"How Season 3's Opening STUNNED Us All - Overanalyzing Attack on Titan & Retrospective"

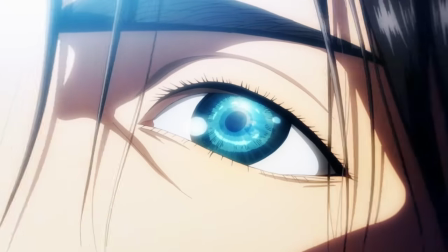(4:16)
It's just that, that dream that seemed unattainable, one you fought for your entire life, is here.
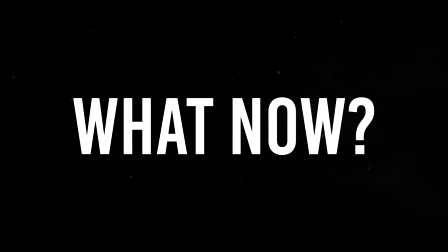(4:22)
So, what now? Suddenly, there is no purpose, and that leaves you with the question, maybe I never actually wanted to get here.
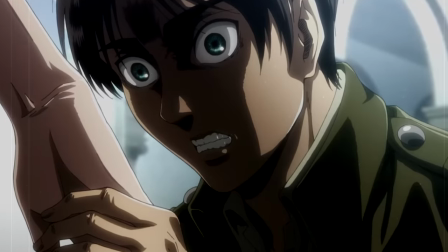(4:30)
We'll be talking plenty about the Errand situation as we get further into this arc, and this same theme would be explored with Astoria in this very episode.
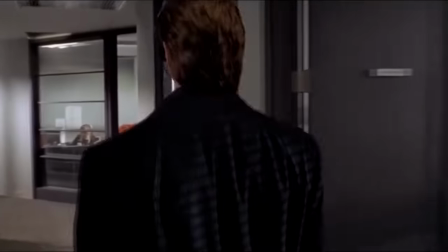(4:37)
But in terms of a season opener, I distinctly remember being like, oh my god, it's finally time, Attack on Titan Season 3, let's pop off, and this is the cold open.
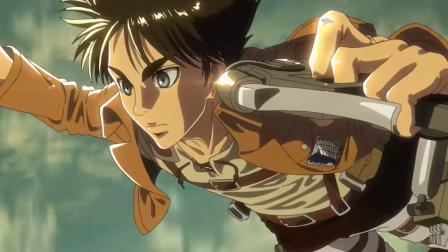(4:46)
I think I just lost my mind at that moment. And on a very similarly surprising note, we of course get a new opening for Season 3.
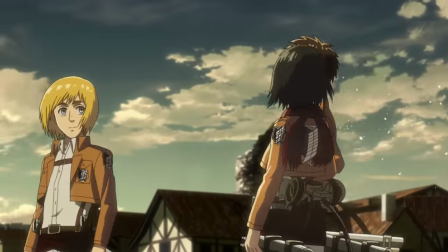(4:53)
That of course being the ever-iconic, and I know many many people's favorite, Red Swan.
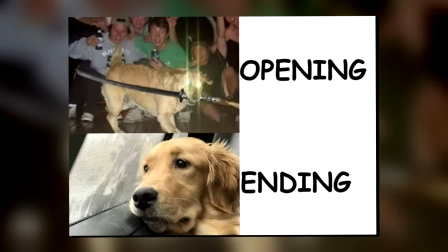(4:58)
I think the quickest way to summarize my immediate thoughts on this one is with that meme of anime OPs usually being super intense and action-y, while the EDs are super sad.
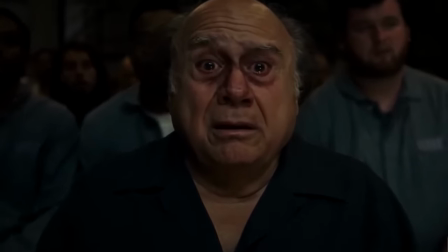(5:06)
While this one obviously falls outside of those usual expectations. Much of this opening, and really Season 3 as a whole,
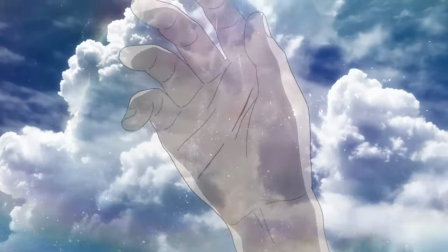(5:13)
is waking up from that somewhat ignorant and innocent dream that the walls had been living thus far and beginning to accept the truths that we've learned of and would continue to learn throughout the upcoming arcs.
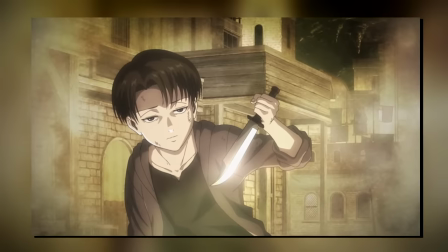(5:22)
Something that, I think, is very neatly conveyed through the constant contrastings of their childhoods.
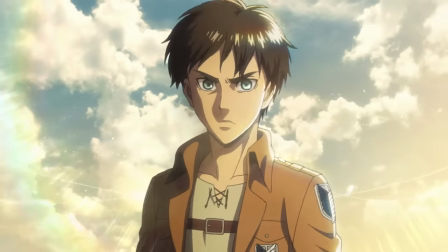(5:27)
For some, that naivety would begin to crumble away, while for others, it would just be uncovering a long-forgotten truth.
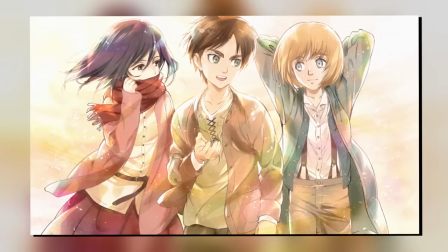(5:33)
This extends to many of our core players.
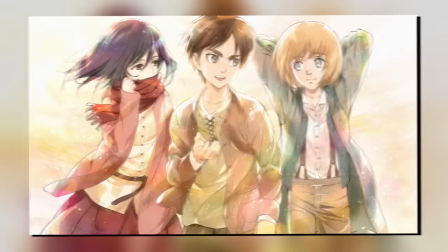(5:36)
From Eren's trio and their joyful adventures before the wall fell, to Levi's far darker childhood in the underground to even Eren's pursuit of truth.
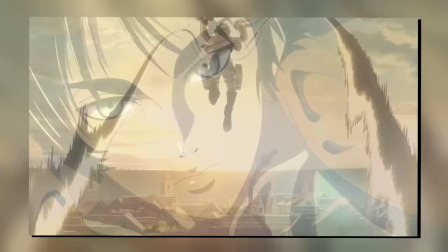(5:44)
The first shot we get in this opening is of Eren, with him seeming almost dreamy and distant, flying with the ODM gear with impossible grace.
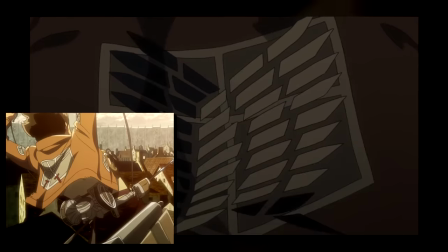(5:52)
We deliberately focus on the wings of freedom that are now being contrasted to the first OPs where Eren was still in his plain cadet uniform. form.
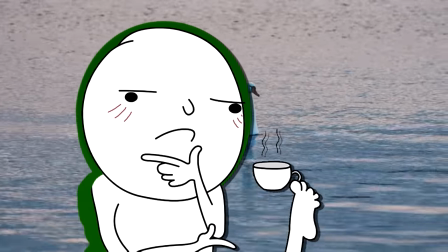(5:59)
As with most things, symbolism will of course depend on the culture in question, but in Japanese culture, swans are generally used to convey just that.
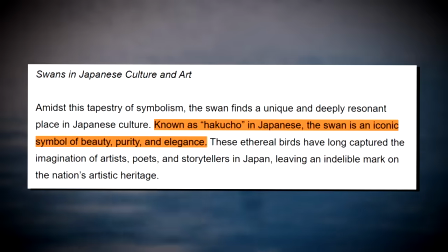(6:07)
Beauty, purity, and elegance, all of which are leveraged to remind us of where this dream began.
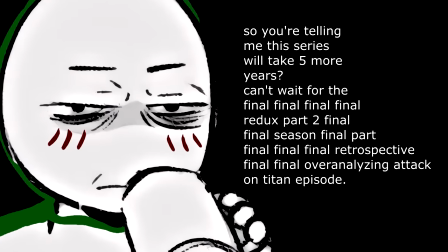(6:13)
At this point I have sort of accepted that I'll be making a separate video on the OPs as they're just super dense, but if you want to quickly dip into some mild over-analyzing,
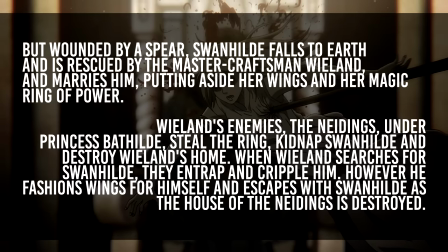(6:21)
in Germanic mythology there are also plenty of stories that bear an almost uncanny resemblance to the true Emhyr story in Attack on Titan,
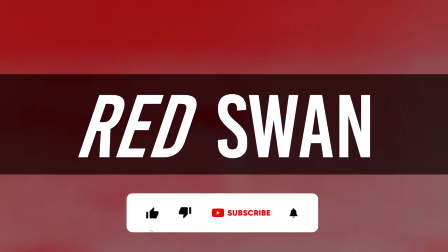(6:29)
all of which revolve around that wounded swan. And speaking of that, I think the most important part of the opening hides in the red swan part.
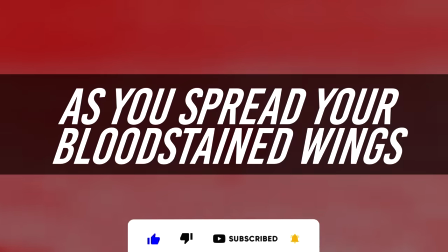(6:37)
The lyrics of, as you spread your blood-stained wings,
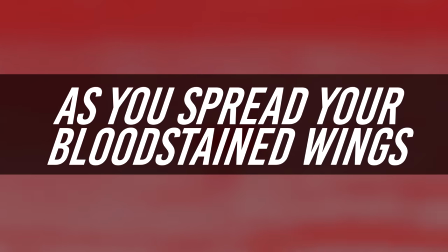(6:40)
might be telling us that we are waking up from an ignorant dream and pursuing freedom and truth, but at what cost?
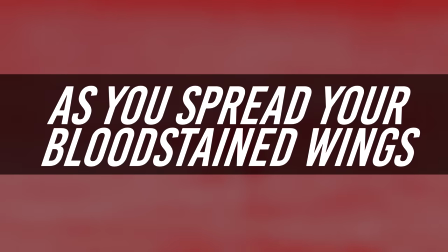(6:47)
A swan might be a symbol of elegance, but this one is stained in blood.
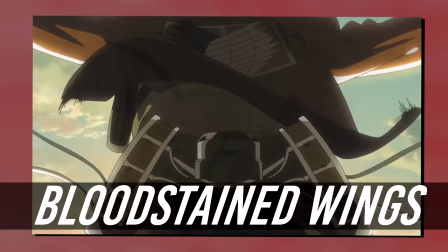(6:52)
Eren's impossibly graceful flight with the ODM gear, that piano in the background giving the entire scene this almost ethereal,
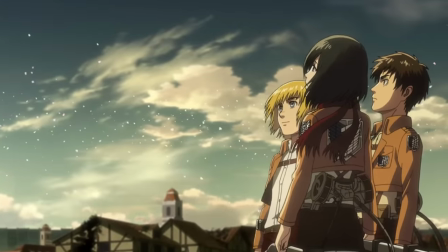(6:59)
peaceful tone, but he himself wears a mask, because he has learned the truth. He is the Red Swan, his wings are now stained in blood.
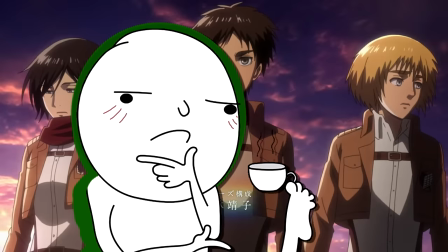(7:07)
On a similar note, notice the contrasting between the trio's childhoods and the present's.
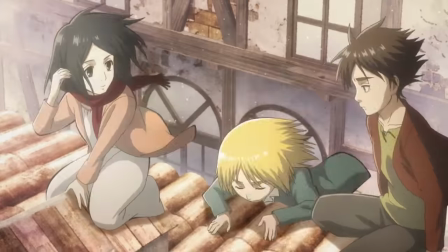(7:12)
Back then, they were climbing up to the roof, all struggling and helping each other, whereas now,
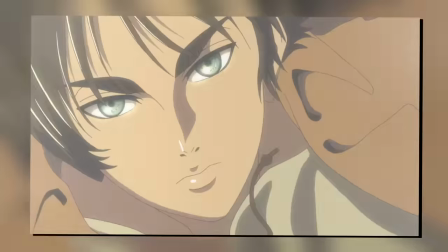(7:17)
Eren is flying alone while Mikasa and Armin are just waiting for him, again depicting the distance that we'd see between them in these following arcs,
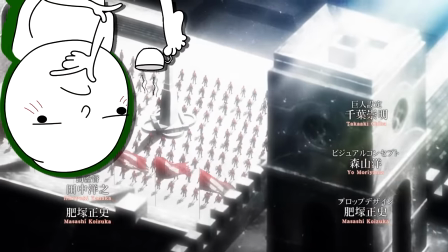(7:24)
and of course plenty more throughout the entire final season. This is not the Season 1 LP where we all band together as one and become the Hunters.
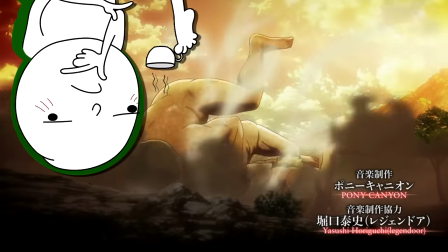(7:32)
This is not the Season 2 one which is all about dedicating our hearts for the cause. No, this one begins to paint Eren's fights as a very lonely one.
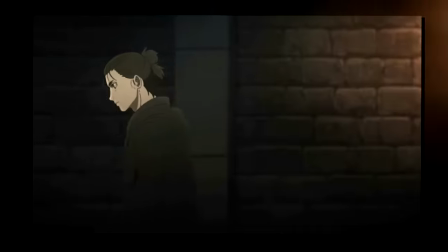(7:41)
Not yet to the extent of Season 4 where he is quite literally alone, but even here, the distance is already visible.
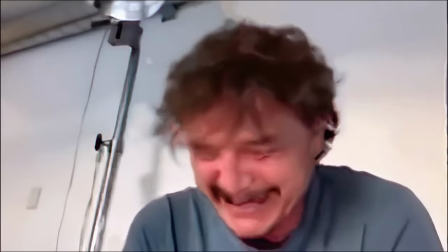(7:48)
Also, the vocals in this one are just beautiful.
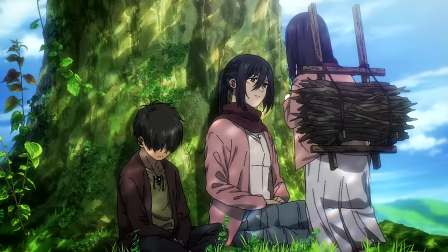(7:51)
But in the context of Attack on Titan, and especially in the context of the final season, it more so leads into the beautiful tragedy, if that makes sense.
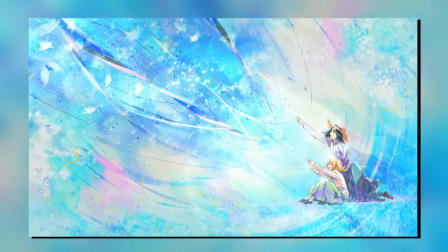(7:59)
Especially with some of the almost surreal moments of Historia and Frida.
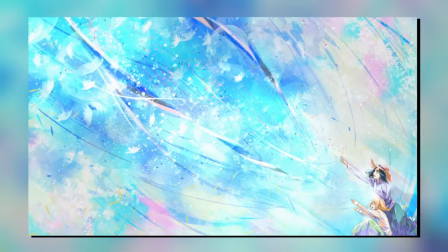(8:03)
It's almost like this parallel depiction, a dream, of what could've been if the truth hadn't been so dark.
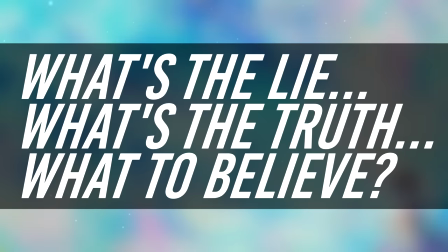(8:09)
This too, I think, is echoed in the lyrics of what's the lie, what's the truth, what to believe,
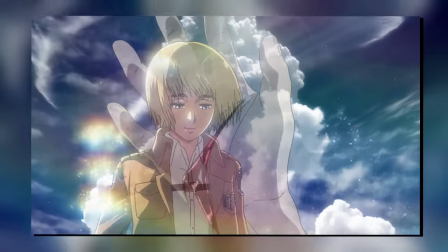(8:15)
followed by these ripples that are just about the most universal depiction of memories, something that would of course play a huge role in Historia's and Eren's narratives.